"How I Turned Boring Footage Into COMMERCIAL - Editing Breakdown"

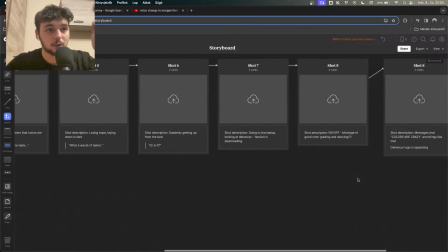(4:14)
So the whole transformation is he went from no color grading to good color grading, and I showcased that with the messages.
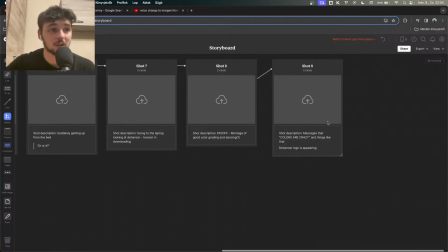(4:21)
So he got bad messages and then he got good messages. So he got the script.
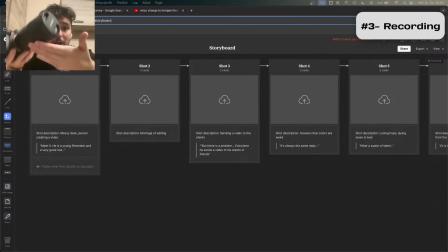(4:26)
What is the next step? Next step is actually just recording. You know, I use this Sony a7 III. It's a nice camera. It's not the best camera, but it's very good for me. And I use the 28-75 lens.
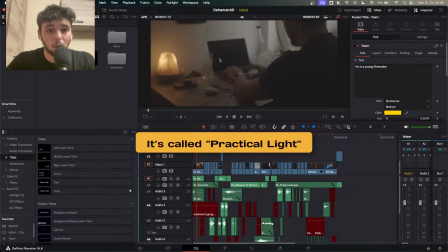(4:39)
This was the first frame. Having a lamp in your shots is always very good because it gives like a good vibe.
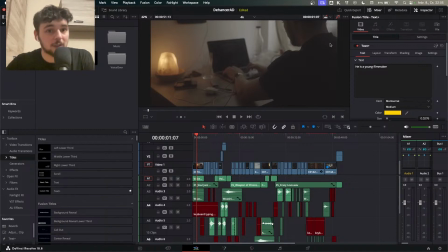(4:45)
It makes it look cinematic. And also placing the camera and the light and making the subject between the camera and the light is also cinematic. This is the first shot. This is the like messy desk, just what I wrote down. Now, one thing that you might notice when watching this timeline is that the resolution is not the basic resolution.
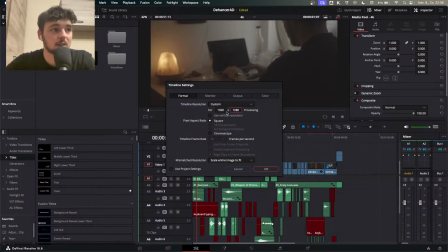(5:05)
This is not the basic resolution. 1920 times 1080. This would be a basic. But I put 886 here. Let me tell you why. Because on YouTube, a lot of people watch YouTube from their mobile phone, right? You know, our mobile phones have like these bezels.
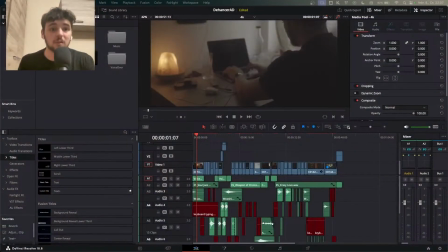(5:21)
And when you watch a video, you don't really see anything on these bezels. And there is like just a black bar here and here. And it's like free real estate that you lose. Let me show you. You see? It takes up the whole mobile phone.
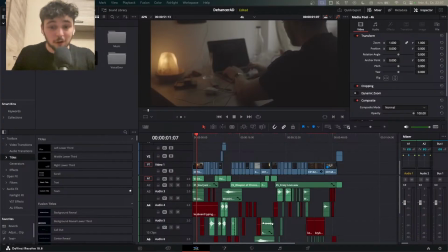(5:37)
Is the whole mobile phone. It's actually better for your viewer in like the web browser as well.
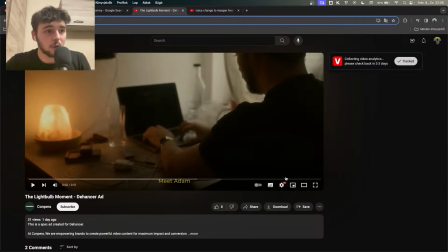(5:45)
Because you don't really watch videos on your full screen. Like no one really does that, right?
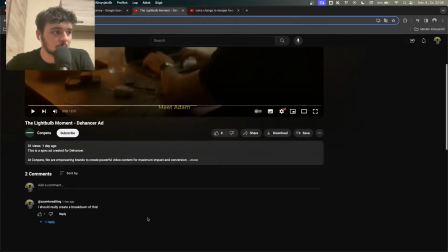(5:51)
But what we love to do is we love to read comments and things like that.
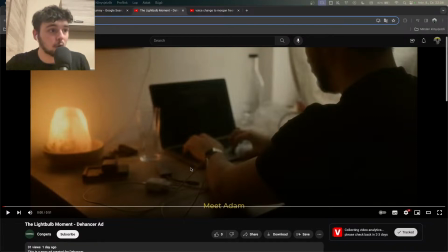(5:54)
And if you click cinema mode, it now fills up almost the whole picture, filling up so much better than the 16 by 9.
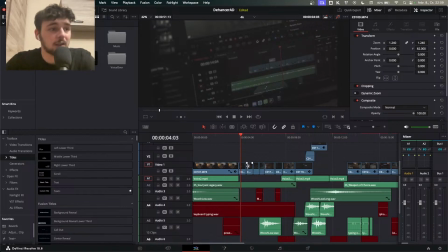(6:02)
So it's so much better this way. For the montage of editing, I went over the some pages, like this is the edit page.
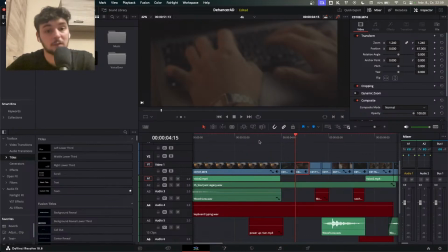(6:09)
I shot it from the left side. This is my hand, so it's not just the screen, it's me working as well. This is the fusion page from the right side. And I acted really good. I wanted to have some motion in it. This is what motion is, just adding another node. And it makes it like I'm very good at something because this is like an actual node tree that I created.
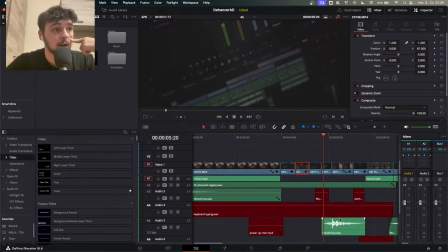(6:27)
So it's much better. And then I have like this page as well. Right now we saw the Davinci page, saw me working, Davinci page twice. So I needed something for me again, to showcase that I am working.
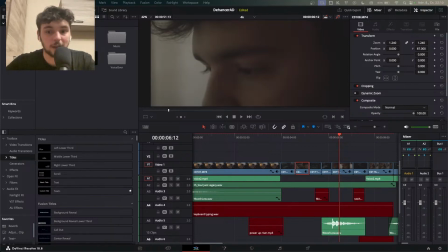(6:42)
So I have this shot of my eye right here. Again, back to the page.
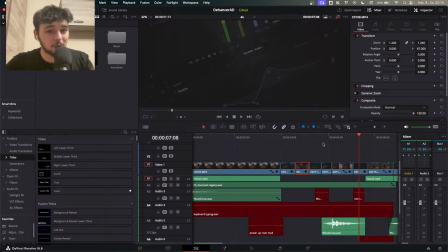(6:47)
If you check it out and if you see it and actually watch it closely, you see that I ran out of pages. I could put the media page or the cut page, but I didn't want to do that. So what I did is I have the Fairlight page right here, and I have the Fairlight page right here, but with EQ. So it seems like different pages.
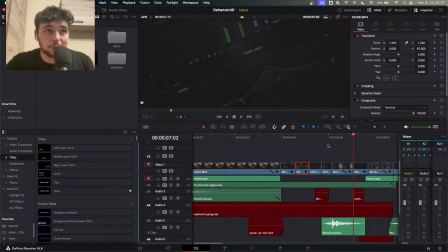(7:04)
So it seems like different pages, but it's just different part of the same footage, just to have two different looking parts.
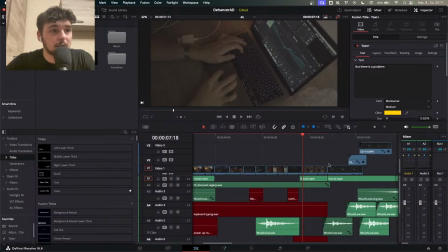(7:13)
Like it's not the same. I wanted to showcase that. And I have like a special shot, like an overhead type of shot as well.
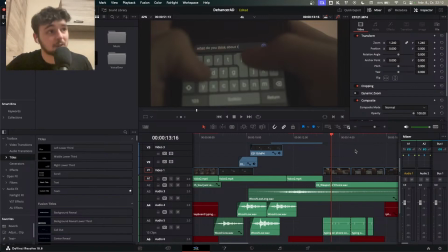(7:20)
And then the text. So I asked my friends to text me back this stuff. So I told them, hey brothers, help me a little bit with the video. I want you to tell me that my colors are shit. They agreed to it. So then I just opened the new chat with them, and then I texted them,
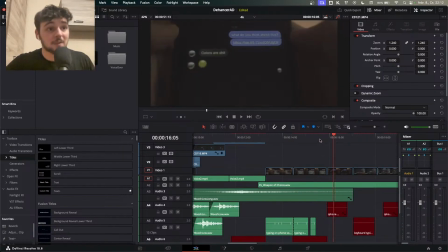(7:34)
sent them a WeTransfer link to showcase that I'm sending the video, because I didn't want to send the real actual video. Like I didn't, well, how would I do that? And colors are shit. Then I went to my laptop and did the same.
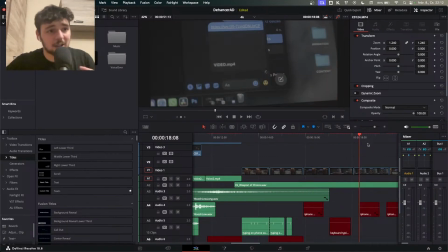(7:47)
So it's a different perspective again. It's just changing up things.
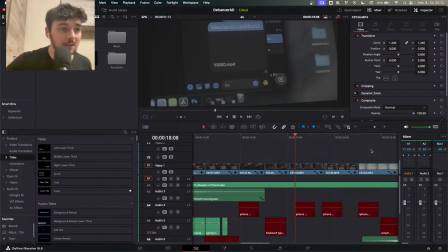(7:50)
It's just creativity in terms of like showing the same stuff, but different styles, different ways, to showcase that it's many different people who told me that. Because if I just showed mobile phone after mobile phone after mobile phone, it's just getting boring. But if I showed mobile phone first, laptop second, do even color grade, like what the fuck?
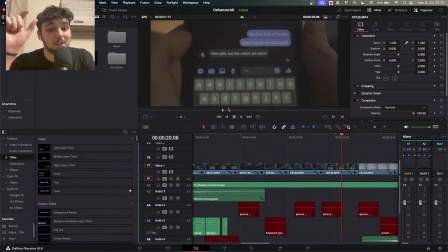(8:09)
And then again, mobile phone, but we had like a laptop in between, so it's much better.
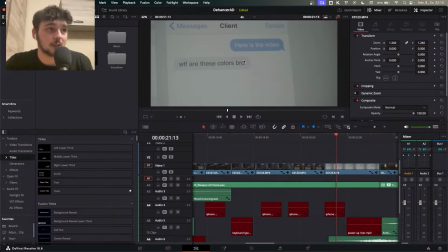(8:15)
And then I had this, which is a client message, and it's just a fake text message.
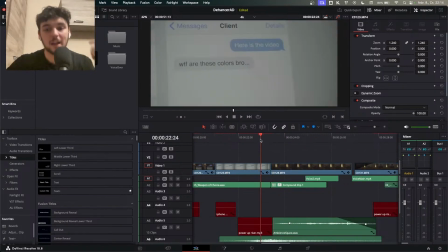(8:20)
And then I was like, okay, I have this, I know I'm stuck. How do I showcase that it's over? It's like done. I guess I just go to sleep.
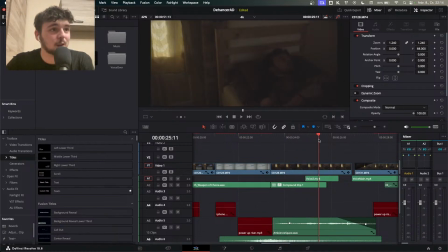(8:29)
So what I did is just film myself by going to sleep, which turned out to be pretty great. I didn't think about it, but as I said, I love when there is like a light in the frames. So I had this little window on my door, which helped me give color.
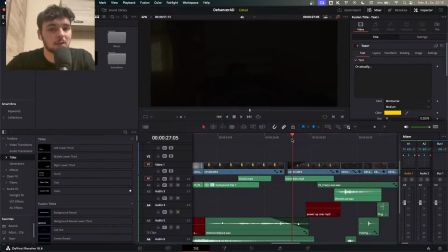(8:43)
So I put it in the frame. Then I woke up and I was like, okay, let's wake up and then let's get out of bed.
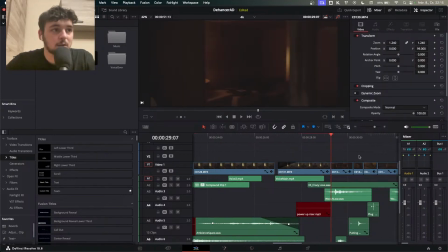(8:49)
And it feels like I had a dream. I wake up, I rise out of bed. This is a montage, which is just feels good. This montage always feels good. It's just grabbing stuff, putting stuff here, putting stuff there, plugging it in, doing things fast. This is always very good. I love these montages.
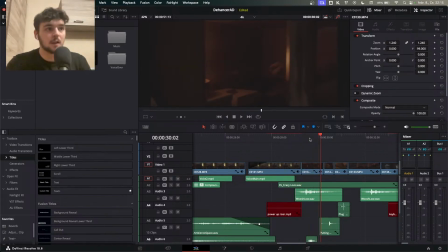(9:07)
So here I just grab my SSD, here it is, and I wanted to showcase that I'm grabbing footage.
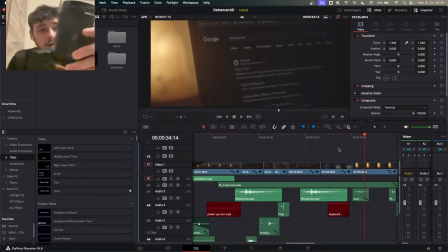(9:13)
First, I wanted to show taking this card, memory card, out from my camera, but then I was like, okay, this is great, but how am I going to shoot it? Like, I use this camera for shooting, so how I'm going to shoot the camera with the camera?
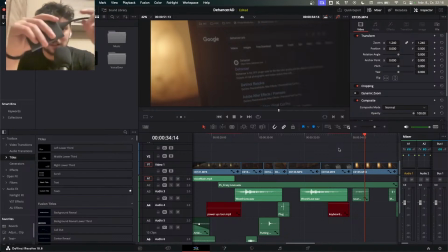(9:28)
So I didn't do that. I took this SSD, brought footage over it. Okay, so then I just had like this montage.
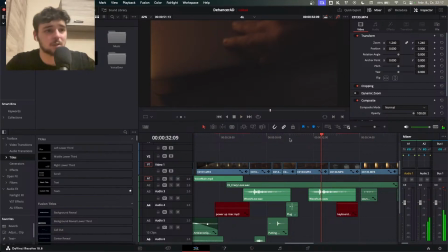(9:39)
All just fast doing things, searching for Dehancer,
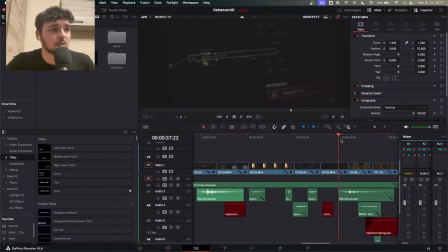(9:44)
looking up Dehancer, and then applying Dehancer, and then trying out Dehancer, and then like I am like, wow, what the fuck is going on?
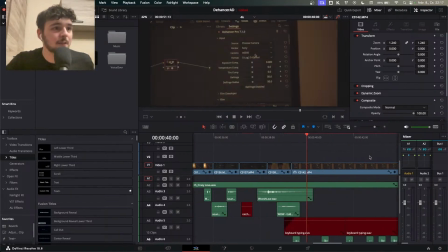(9:52)
This is so crazy. And then I'm just working in Dehancer.
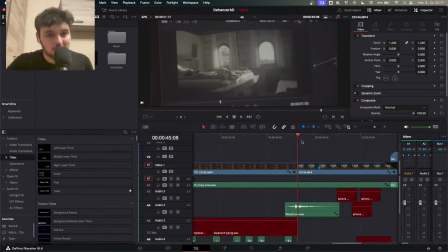(9:56)
I didn't know what to put as the ending shot, so I put the change in color grading. I wanted to showcase the transformation somehow, and I believe this was a good solution for my 12-hour experiment.
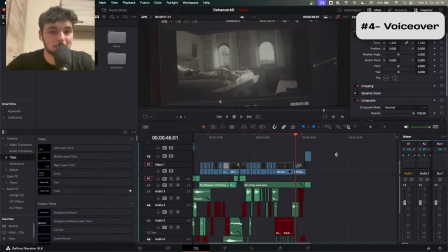(10:09)
Okay, so now this is a very important part that is coming. I needed to get a voiceover.
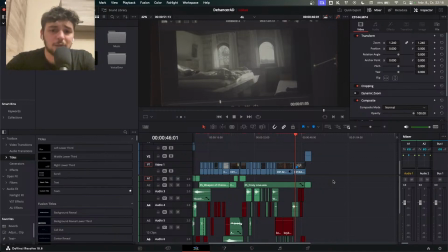(10:13)
I could have get a voiceover from Fiverr, like a deep voice. I wanted to get a deep voice, like a commercial voice, you know, the typical things.
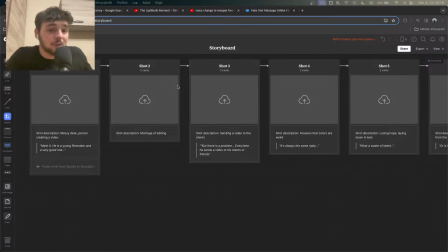(10:21)
But I was like, we are living in AI. Why I don't create the whole like speech with the AI?
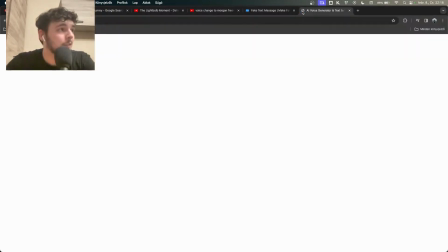(10:26)
So this is what I did, and first I went to 11 Labs, which is very good, but I was like typing in like meet Adam.
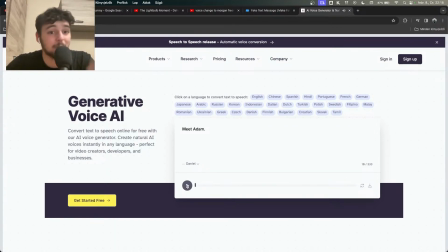(10:34)
If I play this, Meet Adam. it's very good, but the emotion is not there. Emotion is not there yet. You can't really talk about like how emotional, and I wanted to have sentences like it's always the same reply and things like that.
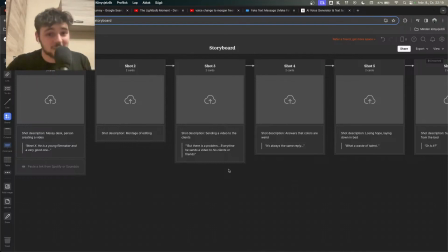(10:49)
And I know with AI I couldn't have done it, and I tried it. So what I did is actually voice change to Morgan Freeman.
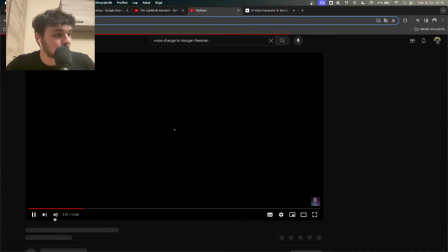(10:56)
I just searched this up on YouTube and I checked this video, and this was the thing I used, voice mode.
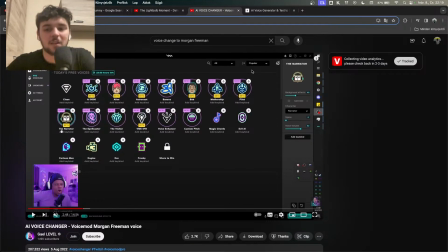(11:02)
And I know that I can use 11 Labs and things like that, but it just it didn't click for me right off the gate.
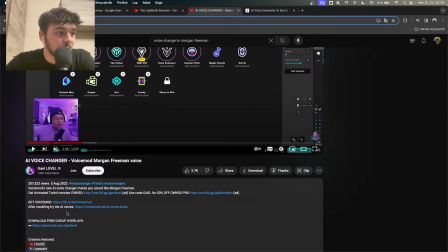(11:08)
So I just watched this video, I downloaded this voice mode, which I actually deleted.
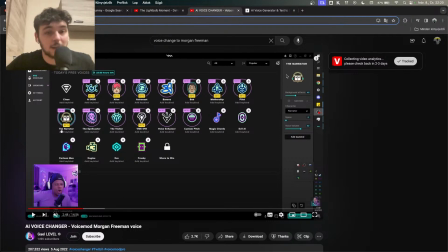(11:13)
But when I downloaded, I knew I needed this narrator sound. So once upon a time. Yeah, so you get the point. This is what I wanted to achieve. And I was like, how the fuck am I going to achieve this? So I downloaded it, and to my surprise, this was the weekly free voice, the narrator.
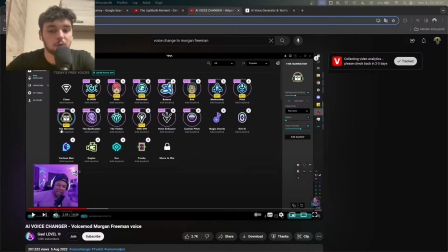(11:32)
And I was like, thank God. And this is how we have the voiceover, like this one, which I'm going to solo right now.
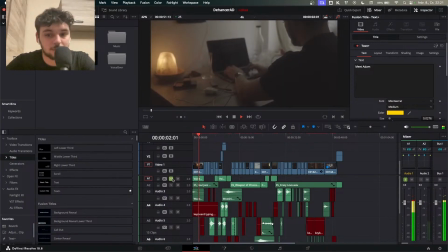(11:40) Meet Adam. He's a young filmmaker and a very good one.
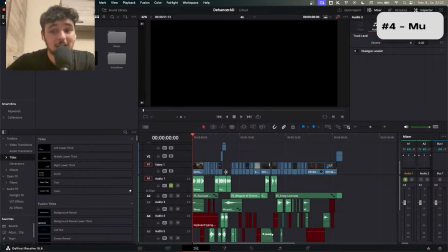(11:44)
So I had the voiceover, but as you know, actual editing for me is started with the music.
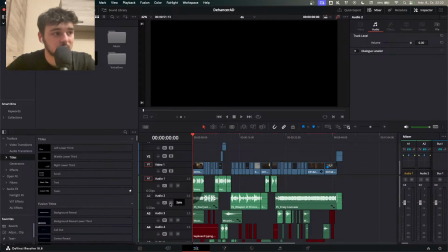(11:50)
So first I wanted to have like a crazy music, like showcase how good of a talent he is.
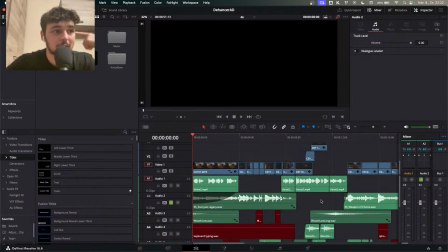(11:55)
So I have this music.
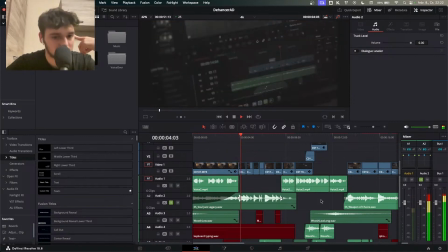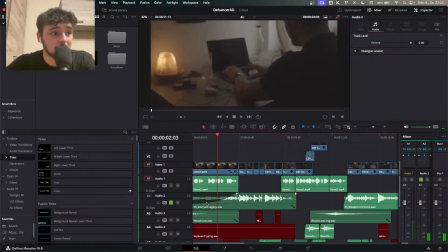(12:04)
This is voiceover part, so I made it fade in, but I changed this part, so it's not just straight fading in, it's just fading in at the end, mostly at the end.
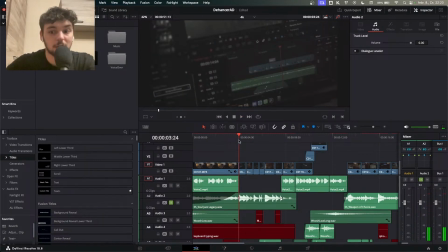(12:16)
And you see that I cut to the beat, so like when you listen to this music, there is like there's like a beat to it. And I cut the videos to that point, so it feels like better.